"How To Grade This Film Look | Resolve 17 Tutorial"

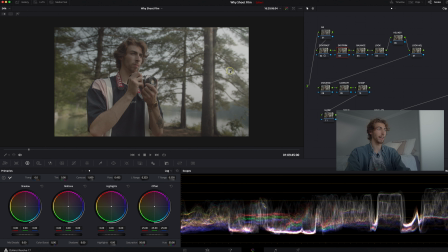[4:06]
But with log footage, I'm shooting on a Blackmagic Pocket 4K in the Gen 5 Color Science, which is why you're getting everything so flat. You're going to lose a lot of the saturation. So saturation is what I do next here alongside my primaries. And I bring my saturation again, bring it to the extreme, see what it's doing.
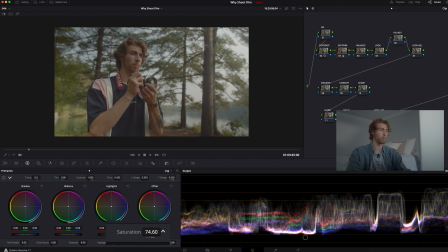[4:22]
I like to sit always right at about 74 with my saturation on my pocket footage. So there we go. And then my primary wheels, I really use to hone in on where my highlights are going, where my shadows are going, and getting that exposure perfectly right on my entire image.
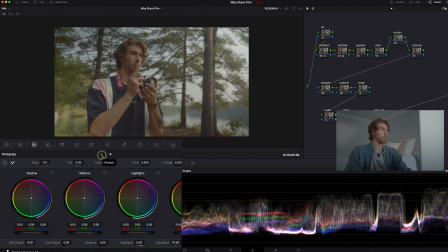[4:42]
So to do that, I go over to my primaries wheels, and what we're going to do is typically I start with the gamma just to like bring up my waveform just a little bit.
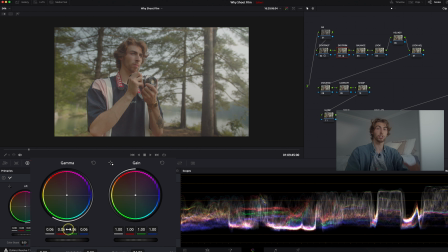[4:53]
And my goal for the gamma and gain is just to smooth off that highlight roll off.
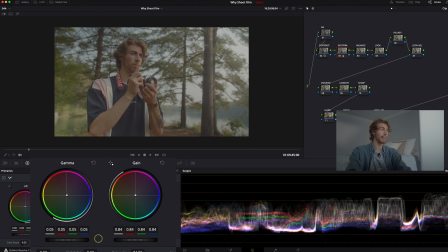[4:58]
So I'll bring up the gamma a little bit, and then I'll bring the gain down and I kind of massage the two there. So let's bring the gamma up to about, I like where it's at right there. We're still getting a good amount of exposure.
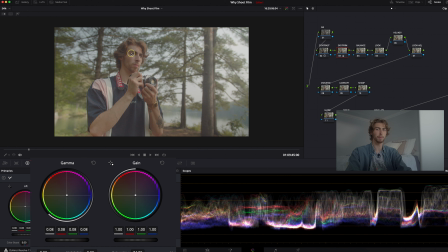[5:11]
And then my gain, where it once was there, you see it looks a little bit digital here and it just looks sharp, if you want to explain it that way. So I'll bring the gain down. I'll work it just so you see how it softens out a lot of these harsh highlights.
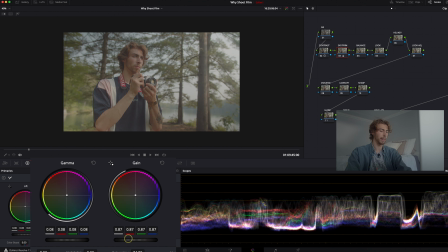[5:29]
So I'll bring that down to about 0.87, 0.86, somewhere in there.
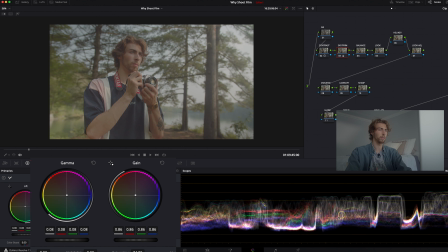[5:35]
Yeah, because that's starting to look really soft. And of course, you see this huge gap. There's not a lot of shadows.
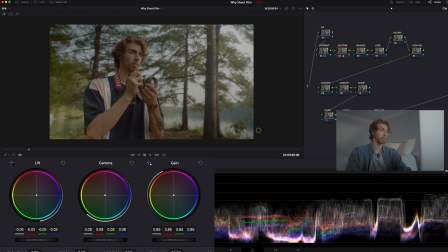[5:41]
There's not a lot of low end, which is where I then go to my lift. And that's where I'm going to bring down this contrast and really bring in the contrast even more. So let's bring that down to about,
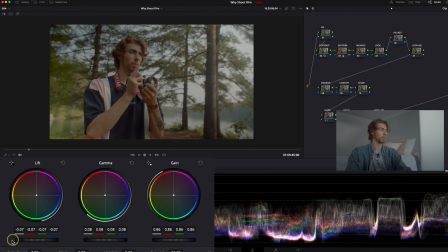[5:57]
let's do about right there. Oh, what happened? I had it right there. Bam. So there we go. So now we're starting to get even more contrast, a nice smoother roll off in your highlights and some shadowing and some contrast and saturation.
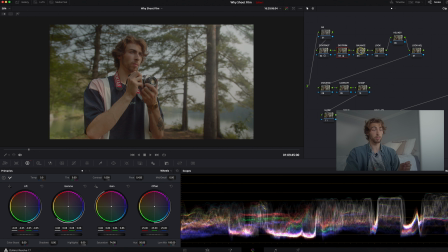[6:12]
And it's all starting to look really good. Now, you want to set yourself up for success when creating the look. So you want to make sure your shot is white balanced. So to do that, a lot of the times I'll go in over to my parade.
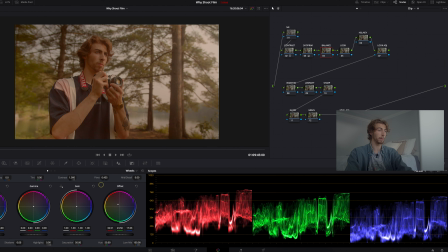[6:23]
And when everything is white balanced, I mean, you can see if you want to make everything really warm, see how the reds go really high and the blues go really low.
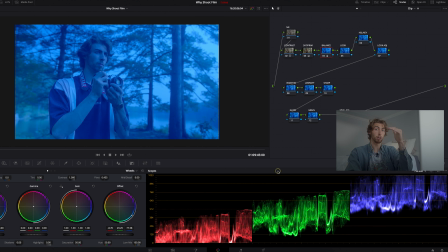[6:31]
Opposite to that, really cool, the blues go really high on that parade and then the reds go really low.
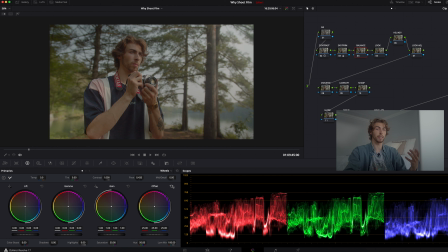[6:37]
So you want to make those even just to make sure that your shot is white balanced. And this pretty much is even. I mean, you've got a little bit more warmth on that low end. So I think I might just take the offset tool and just,
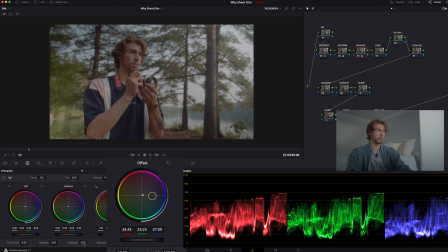[6:52]
you know, make a few changes right there just to cool it down a little bit. And maybe overall, like right in that middle range, I might take the gamma down the slightest bit. So honestly, not too many adjustments, but you just see that green warm tint, especially in the shadows, kind of goes away.
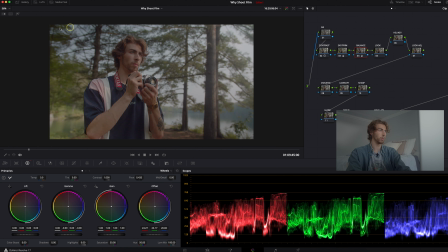[7:10]
The sky gets pretty even as we do that. So now we're really in good shape to add in our creative look. And this is where we start to get the stylized look that we're going for. And my motivation for this kind of gritty filmish green look was that we're talking about film cameras, and that's, you associate a lot of like greens and like nice smooth soft filmic roll-offs in this grain,
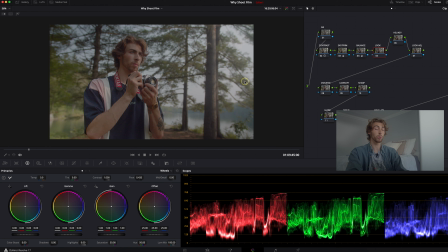[7:35]
and that was my inspiration for this look that we're going for. So again, we're going to go for that green look overall throughout the entire image. So in our look, typically again I start with the gamma.
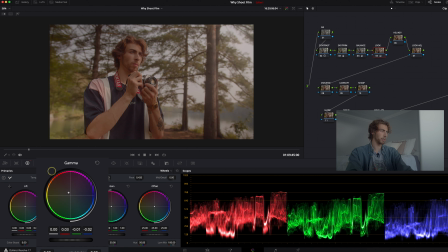[7:49]
That's what I typically do. In this gamma, I'm going to start bringing, and I want to keep this middle range pretty warm because that's where a lot of my skin tones are going to sit. And you're probably looking at that like it looks awful and muddy and red and whatever, but that's where we contrast that with.
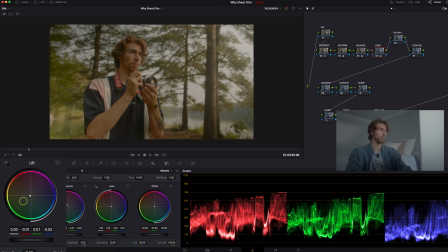[8:04]
Let's go over to the lift. And then you see when I pull that down, I mean, exaggerated, you start to cool that off as opposed to what it was before.